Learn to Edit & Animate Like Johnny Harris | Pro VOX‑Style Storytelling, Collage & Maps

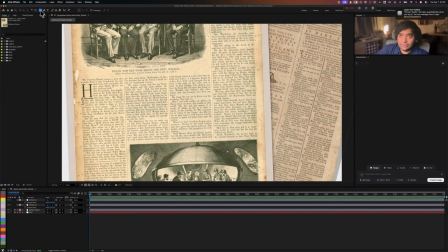[4:05]
So the simple thing that I do is I usually just go take an ellipse,
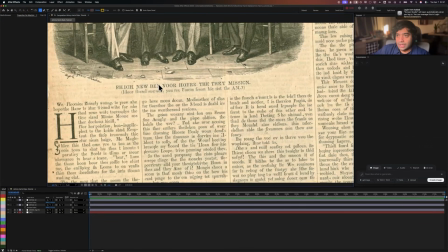[4:10]
and we want to go into like a part where we want to do the sketch marking. So for example, I want to just highlight this part here, right here. And as you can see, I already have the stroke turned on.
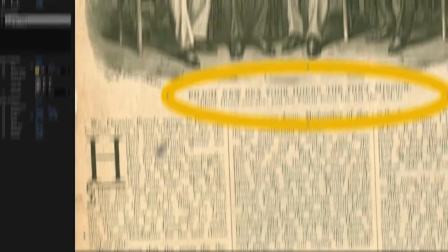[4:24]
So to do the sketch markings, have the fill turned off and have the stroke turned on. And I also want to kind of rotate it a slight bit here.
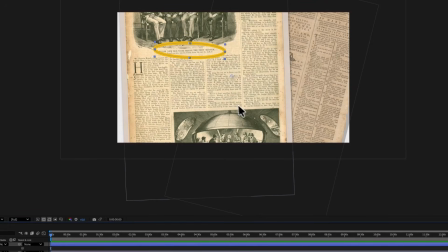[4:32]
Oh, the anchor point is not centered. So I'm just going to press Y and hold down Command to snap to center.
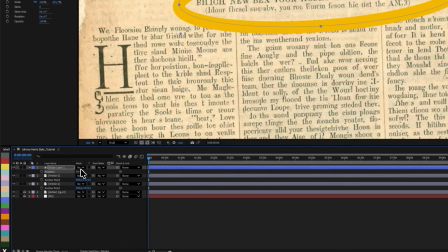[4:41]
And then I'm going to use R to rotate this slightly so that it's like covering the text. So how about -2? I could go a bit more. So -4 is still fine.
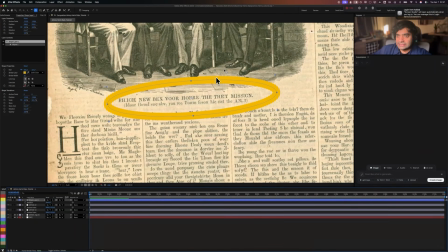[4:53]
And it's not covering any of the text, and it's nicely rounding on the text.
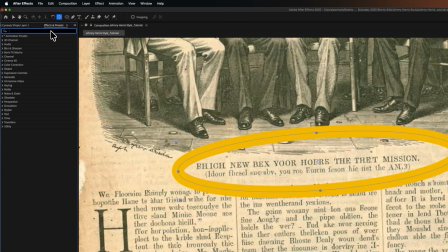[4:57]
The immediate next thing that I do is go to effects and presets and type roughen edges.
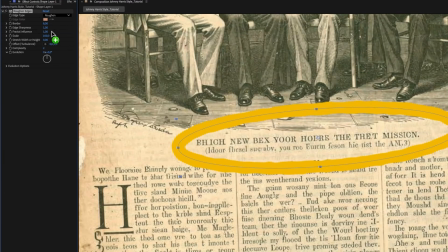[5:03]
Then I just drop that onto the layer already. I will bump up the complexity to say around 8.
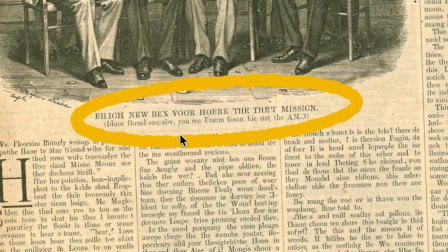[5:11]
And that really gives you that kind of sketch marked look. And I'm also going to bump up the border up to 10.
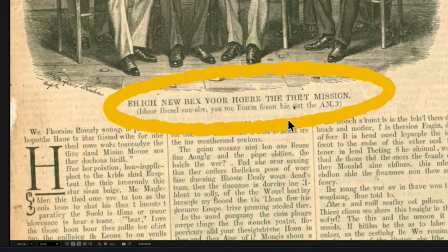[5:17]
And I think that is already quite good. Looks like a pen felt marker kind of thing.
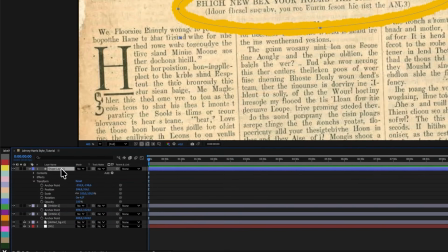[5:22]
Then what I'll simply do is go into the shape layer, double click or press enter actually, excuse me,
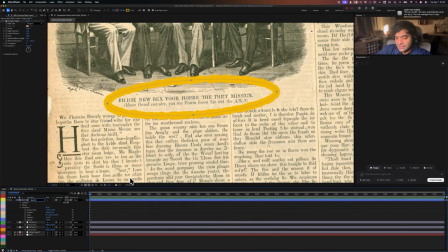[5:29]
and I'm going to just rename, call it sketch markings 1.
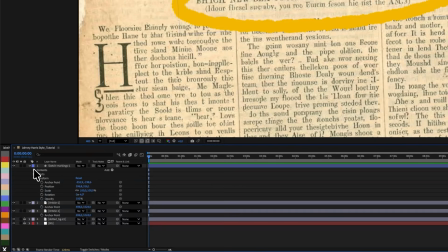[5:35]
And I'm going to go into effects and then I'm going to go into contents, ellipse, and right here you'll see the stroke.
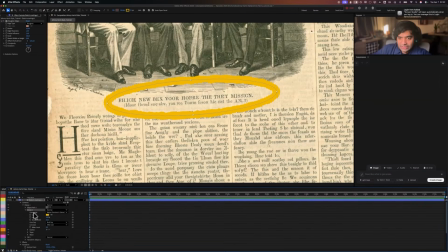[5:42]
Open it up, twirl it down, and here you'll get some more really nice stroke editing options.
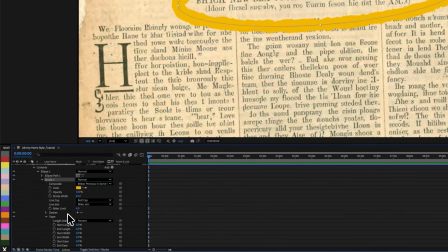[5:48]
The first thing that I want to do is go to taper and then start the end length. So the moment I start the end length, you can see what's going on here.
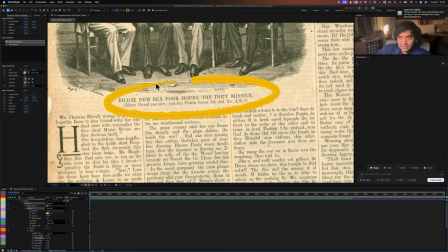[5:57]
It now looks like it started a little bit like thin starting, and then it ends like with a much thicker ending. So that's usually how pen marks happen, right? Like ink starts flowing gradually more and more the more you press.
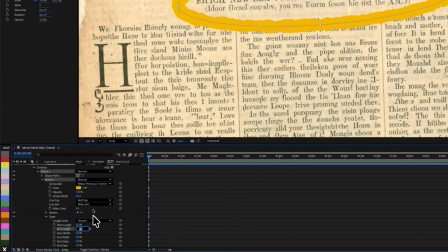[6:13]
So I want that a little bit of an effect, and I think it's a bit too much now. I would kind of bring that down to around 10. That's good. And then go to the start with as well and then put that to 10, but I don't want it to make it so exact.
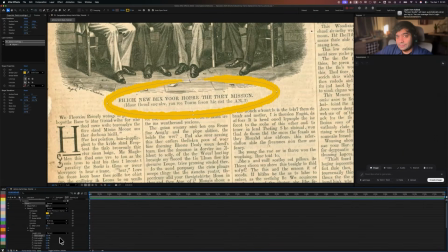[6:27]
This is a huge tip and it's a pro tip. Anything you do in terms of visual art, the thing that adds interest is when you add intentional variation. Whenever you vary elements on the screen, it adds that extra bit of interest.
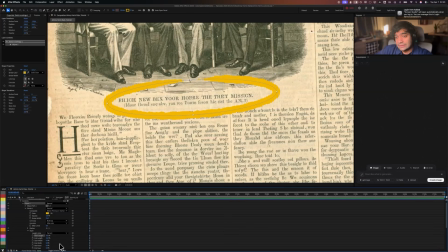[6:43]
Unless you need to mirror something, unless you need something to be identical, then of course you have to do that. But if there isn't such a constraint like that, then you can absolutely vary things, and it kind of works in every way. You can vary the sizes of objects, vary the shapes, vary the colors.
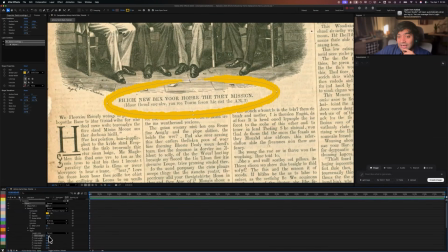[7:01]
And here what I'm doing is I'm varying the amount that the start and end length of the stroke. So I won't make it 10 pixels and 10 pixels on both sides. I will make it 10 here and 20 here. So it's got that kind of non-exactness, adds that realism and human quality part into this style.
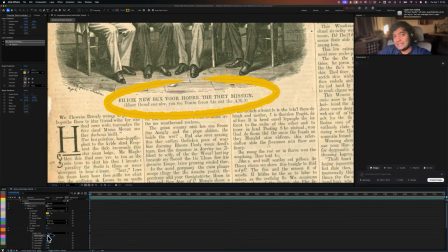[7:20]
And that's very important in this Johnny Harris style collage animations because it's handmade style. So I'm going to put this at 20. As you can see now, it's just different. I would even bump it up more to make a bigger difference.
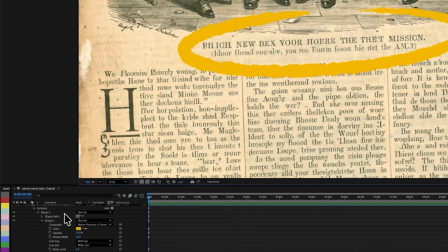[7:31]
So now we'll have it lesser here and a bit more here. So what I want to do is, I think it's a bit too thick for my taste.
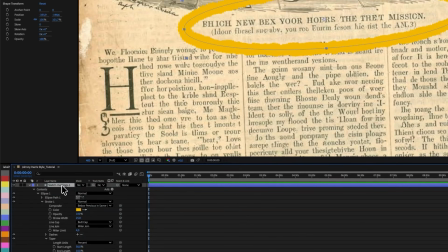[7:38]
I'm just going to go to sketch markings here and I'm going to drop that down to say 15.
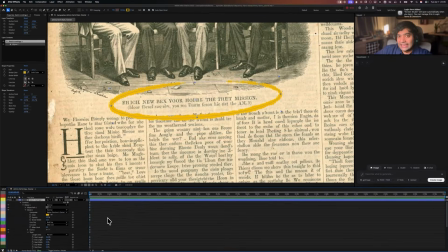[7:44]
And this is really what makes the sketch markings look like a highlighter pen, because it's got this kind of transparency.
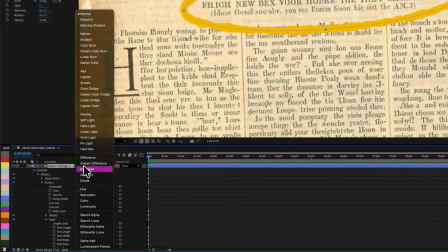[7:51]
Right now you can't see behind that stroke mark. So to create that, I'm simply going to go here to mode and I'm going to change that to multiply.
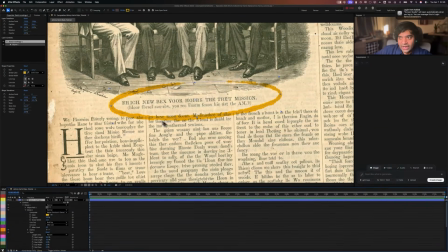[7:59]
And the moment you make that multiply, it becomes like quite a bit transparent and you can see it's almost like a felt mark.
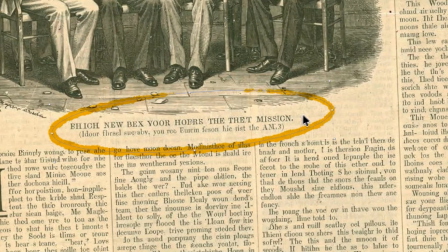[8:07]
I'm also going to make this slightly more rotated and also bring the scale slightly down.